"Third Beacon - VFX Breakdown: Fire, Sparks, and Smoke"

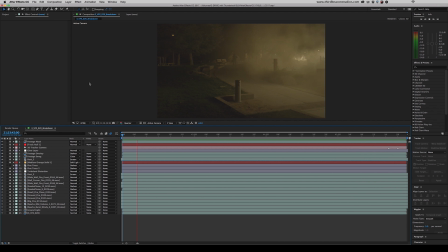(12:22)
I've got to say right off the bat that this is one of the most fun shots I have worked on. There's obviously a lot more movement in this shot. And instead of doing this 2D, we figured we would try it 3D and see what results we'd get with that.
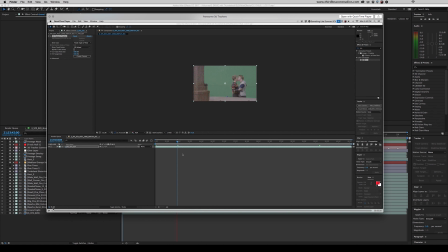(12:34)
The only reason I bring that up is because I haven't had a whole lot of luck with Adobe's 3D camera tracker. Sometimes I end up with things like this.
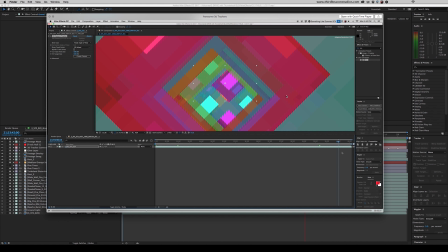(12:48)
Now, I'm no computer, but I don't see a whole lot of correct information in this. Alright, let's do it again.
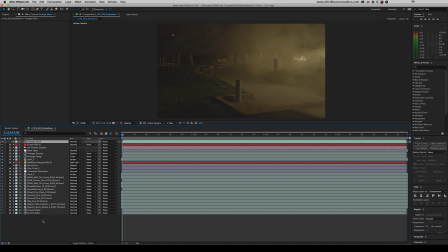(12:54)
Let's start at the top here. Footage mask is another duplicate of the exact same footage, and much like in the other composition, this is used to mask out a certain bit. And this is when this character here runs in front of the flames. We set up some markers here. All we did was keep track of our time code, and we brought this into Mocha and rotoscoped him out.
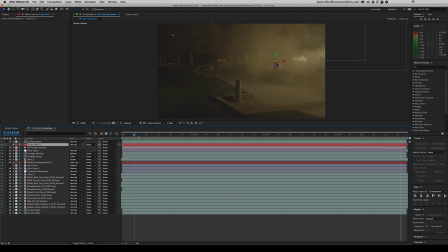(13:12)
Thankfully, he's not in the shot very long. Layer 2 is a tracked null in 3D space. You may notice that it's kind of in a weird spot. It's not on the ground, there's no plane, it's actually on this wooden post. And that's because, although I said the 3D camera tracker worked this time around, that doesn't mean that it didn't come with an extremely difficult fight.
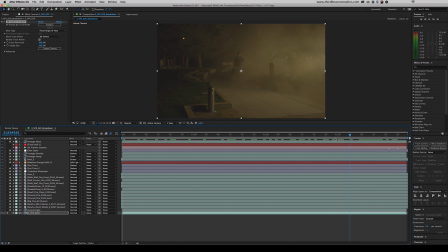(13:32)
As you can see, there aren't many places that the 3D camera tracker picked up on, but boy did it do a good job of tracking that guy's head. Thankfully, we were able to get a 3D camera made off of that track. It just so happens that the most accurate part was this post.
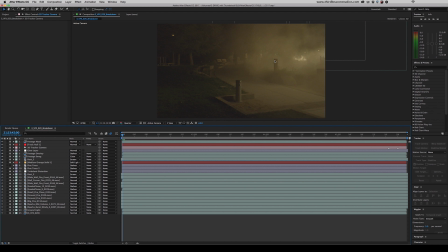(13:46)
So we set the post as the origin, and from there we just pushed everything back in Z space to match. What we've noticed is that the After Effects 3D camera tracker doesn't do such a hot job in conditions of low light and extreme noise.
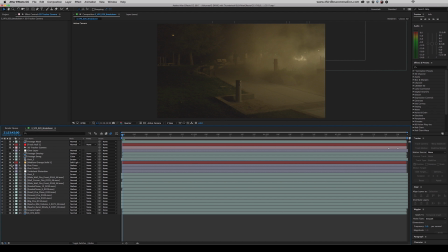(14:00)
As you may have guessed, this shot is a low light shot and there's a decent amount of noise, so it makes sense that the camera didn't have an easy time finding anything. This is a simple 2D layer with glow on it. As you can see, we just hand tracked a little mask there to follow the flames. No, you are not having deja vu. A lot of this stuff is the exact same as VFX Shot 19.
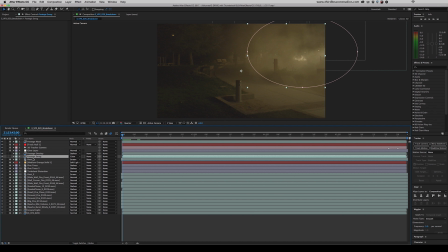(14:19)
Layers 5 and 6 are footage overlay and footage smog, and both of these are set at different blend modes.
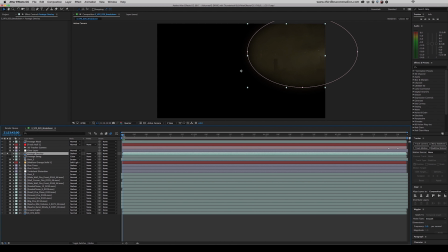(14:24)
Footage overlay is an exact duplicate of the original footage. As you can see, we have it masked out here and feathered, and this is set to darken. And this also has a fairly low opacity of 40. And what this does is this cuts back the intensity of all the effects behind it. Footage smog does the exact same thing, except this tints everything behind it instead of darkening it.
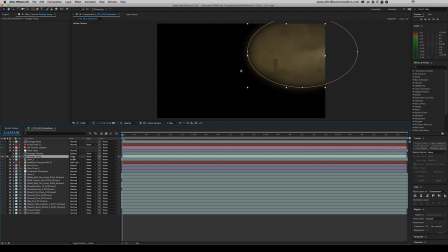(14:44)
This is set to the blend mode color, and that's going to pass through the color information of the original footage. As you can see, the opacity is not full, it's at 80%, and this is so some of the color of the assets can also push through.
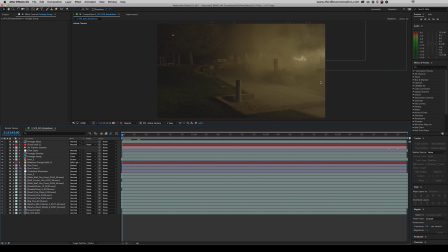(14:57)
You can see on set that they had a decent amount of practical smoke, and so in order to blend our effects into that, we need to take in the atmospheric perspective that creates. So this is without those layers. It definitely looks like fire, but it definitely doesn't look like it's in the shot.
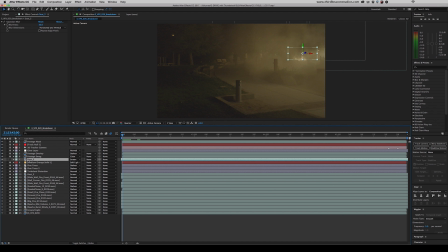(15:13)
We have a dust layer here, and this is in 3D space, and this just adds a lot of chaos to the fire. We have it on a screen blend mode, and we have just a bit of blur to simulate the depth of field. Although this is a very, very deep focus, even though we're shrinking down our assets, a lot of things will retain their sharpness, and that is another giveaway to visual effects.
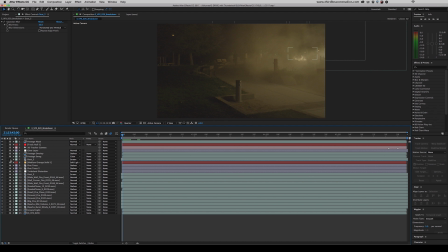(15:31)
Don't be afraid to dirty things up to make them look a little more realistic. Real life is not perfect, so with visual effects, imperfections count for a lot.
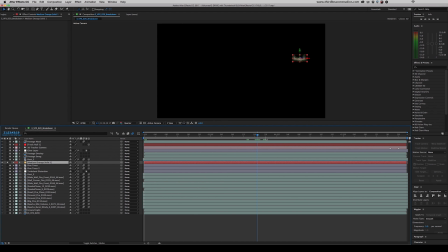(15:40)
We have a medium orange solid here, and this is tracked in 3D space with that camera.
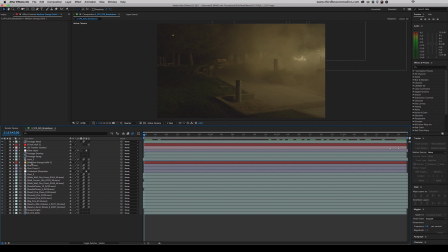(15:44)
This is the same thing as the spotlight orange solid in the previous comp, and this just adds a nice glow to the surrounding area. And these two layers are probably my favorite part of this whole composition. These are two layers called pine trees. It's just some shrubbery and pine tree photos that I had taken against a white card.
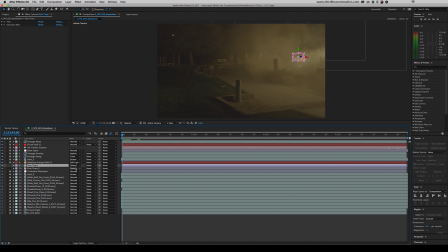(16:00)
These are set to the darken blend mode, so all of that white disappears, but the actual branches and leaves don't. Both of these layers are pushed a little closer to us in Z space, so that means they're in front of the fire. So as this shot plays out, both of these layers pass in front of the fire, creating a sense of depth and realism,
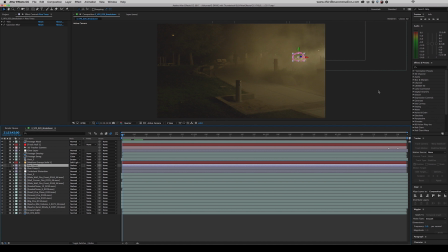(16:19)
showing that there are branches and pieces of tree in front of the fire as well as behind it. As you can see here with the effects disabled, they stand out quite a lot, so we went ahead and blurred them just to fit them in a little bit more. And then we also use the tint effect.